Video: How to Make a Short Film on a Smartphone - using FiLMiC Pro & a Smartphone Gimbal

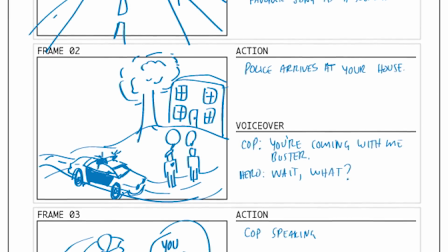12:21 The storyboard shot number should match the shot list numbers. Below each box you can describe the action and dialogue taking place in the shot.
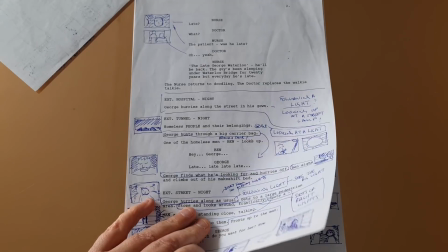12:30 Just start with the first scene of your story. Try to see the story running like a film.
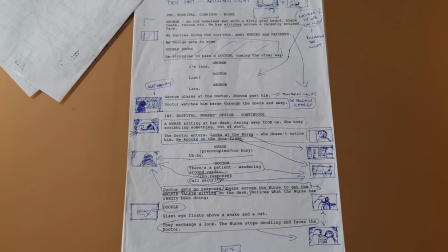12:35 If you don't know where to start, watch some movies and get some inspiration. See how professional filmmakers put a scene together, shot by shot.
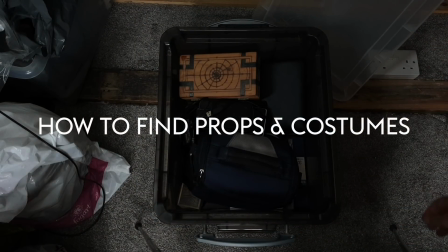12:43 Like I said earlier, it will make your life much easier if you follow the principle of using what you already have.
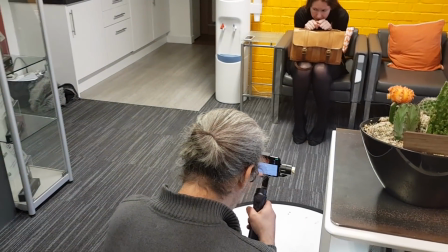12:50 When we shot the first episode of Silent Eye, we were working without any budget for props or costumes.
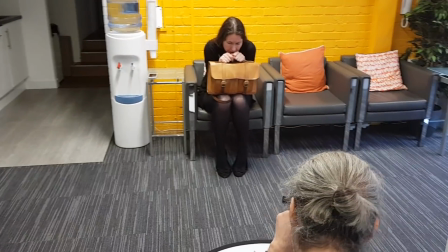12:56 Everything that appears in the film we already had or managed to get somehow for free.
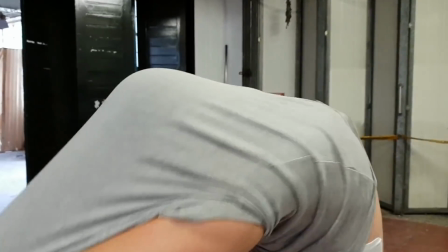13:00 The following episodes often required props and costumes, so we raised a small budget on Kickstarter for each shoot.
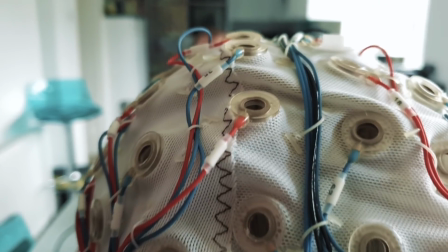13:07 In episode 3, we needed one of those electrode caps researchers use for reading brain activity.
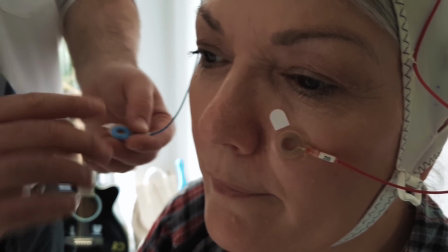13:14 Now, Andrea used to work at a university in Zurich and managed to persuade them to let us use one which no longer worked.
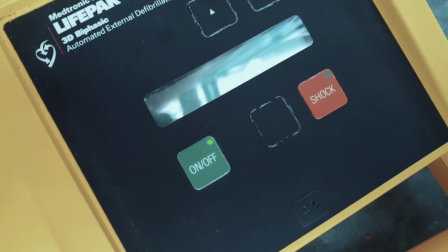13:21 In episode 2 we needed a defibrillator and managed to find a guy on Twitter who refurbished old ones, so he gave us a broken one for free as well.
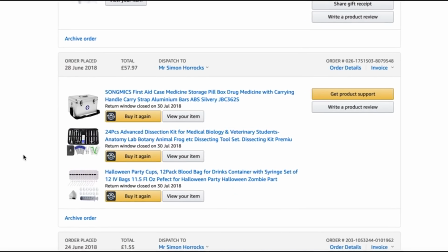13:29 Now when I buy props I look online for cheap possibilities. In episode 5 we needed protective clothing and masks.
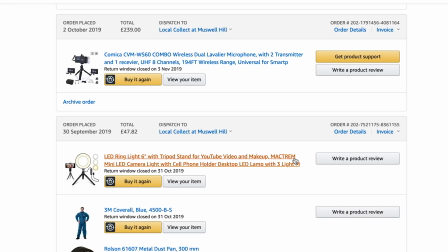13:36 Again, not too expensive. There's actually no reason in the plot they have to wear this protective clothing, but we wanted to give the scenes that sinister sci-fi vibe,
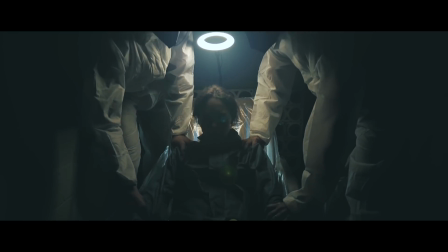13:45 and these white bodysuits are only about $5 to $10, so the cost is minimal, but the visual effect is striking.
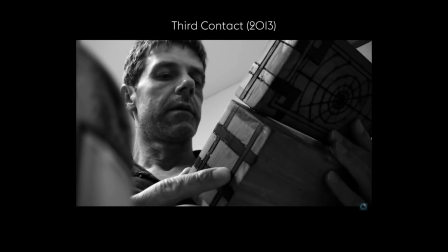13:53 When I made my feature film, I needed a box to contain human ashes, but the box also had to have a number hidden in the bottom.
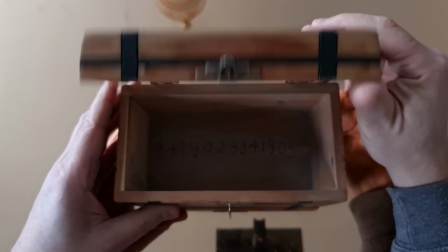14:00 So I bought a second-hand wooden box from a market for about $10,
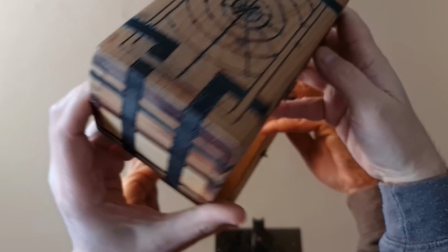14:05 and then I spent some hours burning this pattern and the number into the box using a soldering iron.
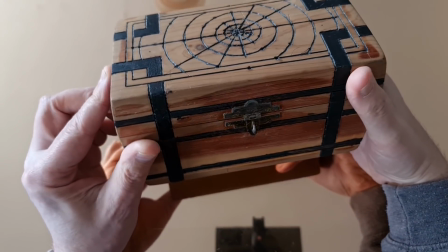14:11 And the pattern just makes it a little bit more unusual, a bit sort of weird, just so it doesn't just look like a boring old box.
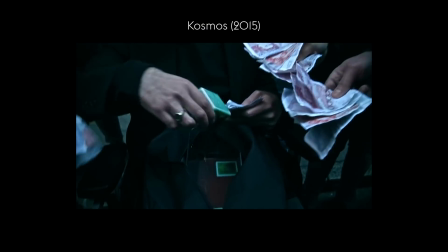14:17 When we shot our sci-fi series Cosmos, we needed alien cubes that glowed.
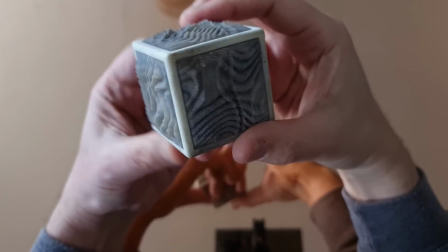14:22 So Mike actually designed them and had them 3D printed. Then I added a glow in After Effects.
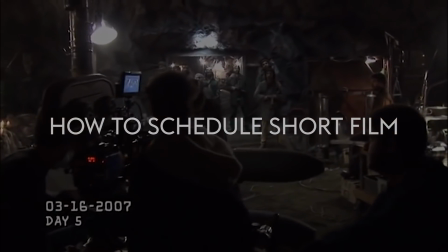14:28 Scheduling is another part of pre-planning. The schedule lets everyone know where they need to be, at what time, and for how long.
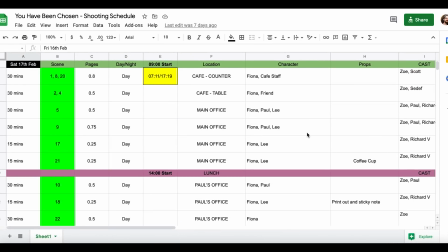14:36 It also includes details on costume and props. When you create the schedule, you're thinking about how long it will take to film each scene.
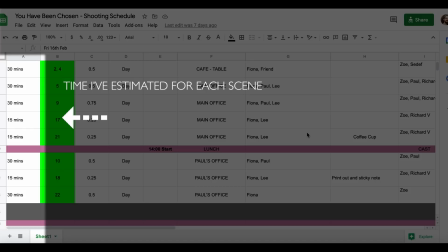14:45 It can be a bit tricky to know if you've never shot a film before.
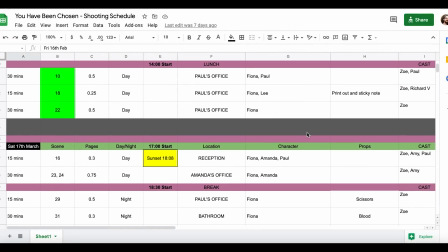14:48 So to give you some rough guide, professional productions can look to shoot about 2 pages per day on average.
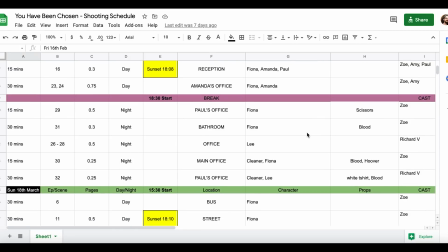14:54 But I usually aim for 5 pages a day. Obviously, you're going to save budget if you shoot quicker.
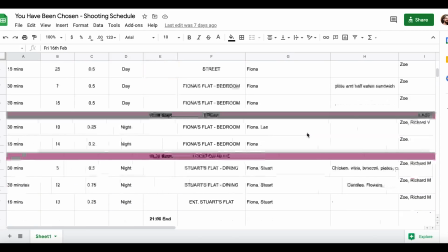15:01 How long each scene takes to shoot will depend on how long the scene is in pages or in fractions of pages.
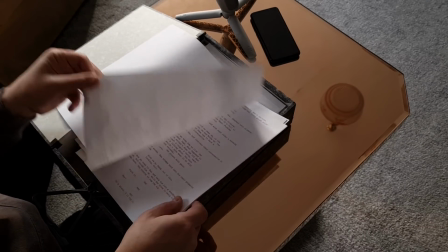15:08 It will also depend on the complexity of the scene. Highly choreographed scenes will take longer.
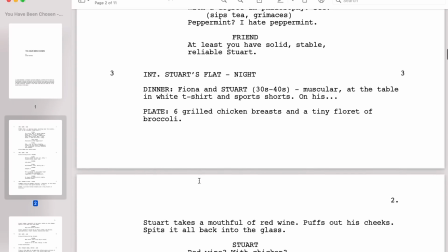15:14 Scenes with complicated action or special effects will also take longer.
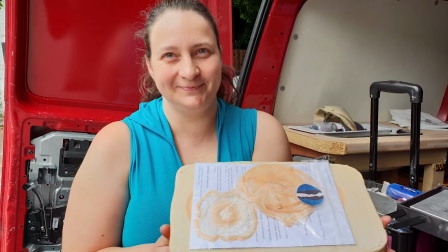15:19 So you need to give yourself time when you're doing the schedule. For example, in our second episode of Silent Eye, we had quite a few makeup and blood effects.
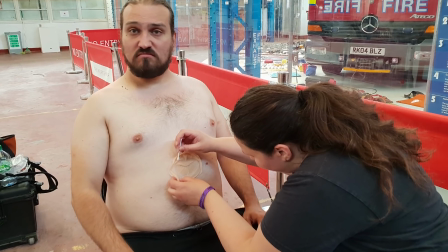15:27 So I had to allow for this when scheduling those scenes. If you're shooting a short film, you'll probably want a cinematic film look.
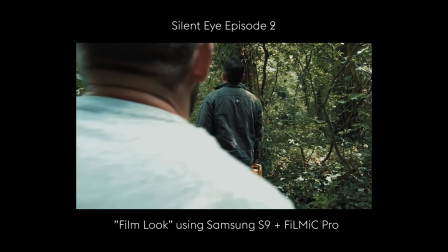15:35 To achieve this, you will need FiLMiC Pro, or another app of your choice.
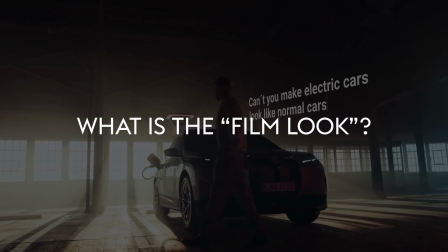15:40 Film has a dreamlike quality to it that video doesn't, unless you use certain settings and color enhancements.
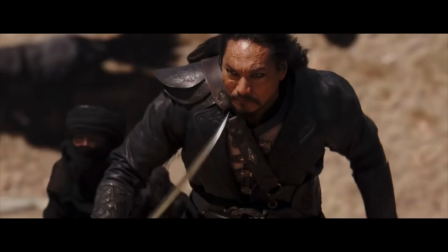15:47 So, when we try to create the film look, we attempt to emulate the key characteristics of film, but using a digital medium.
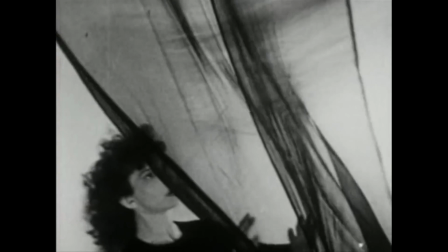15:55 In fact, this is quite an interesting question because many great films from the last century were shot in black and white, and with a square aspect ratio. These days, most cinema and TV is shot in some kind of widescreen format.
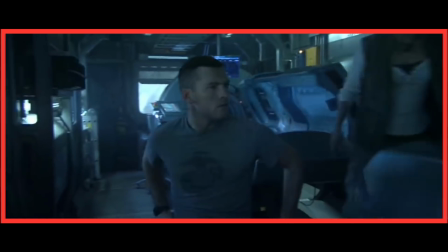16:08 Another characteristic of film is that it's mostly shot and projected at 24 frames per second.
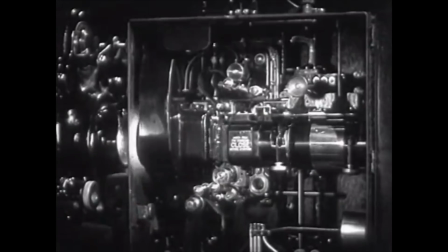16:13 Then there's the 180-degree shutter rule, which dictates that your shutter speed should be close to 1/48th of a second.
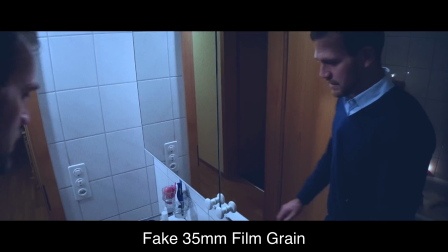16:20 Instead of digital noise, film gets grainy when pushed to compensate for low light levels.
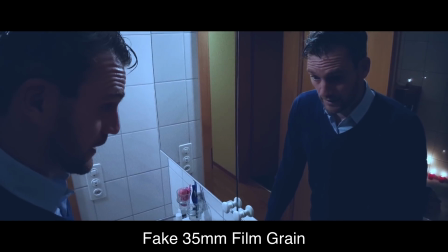16:25 How about a shallow depth of field?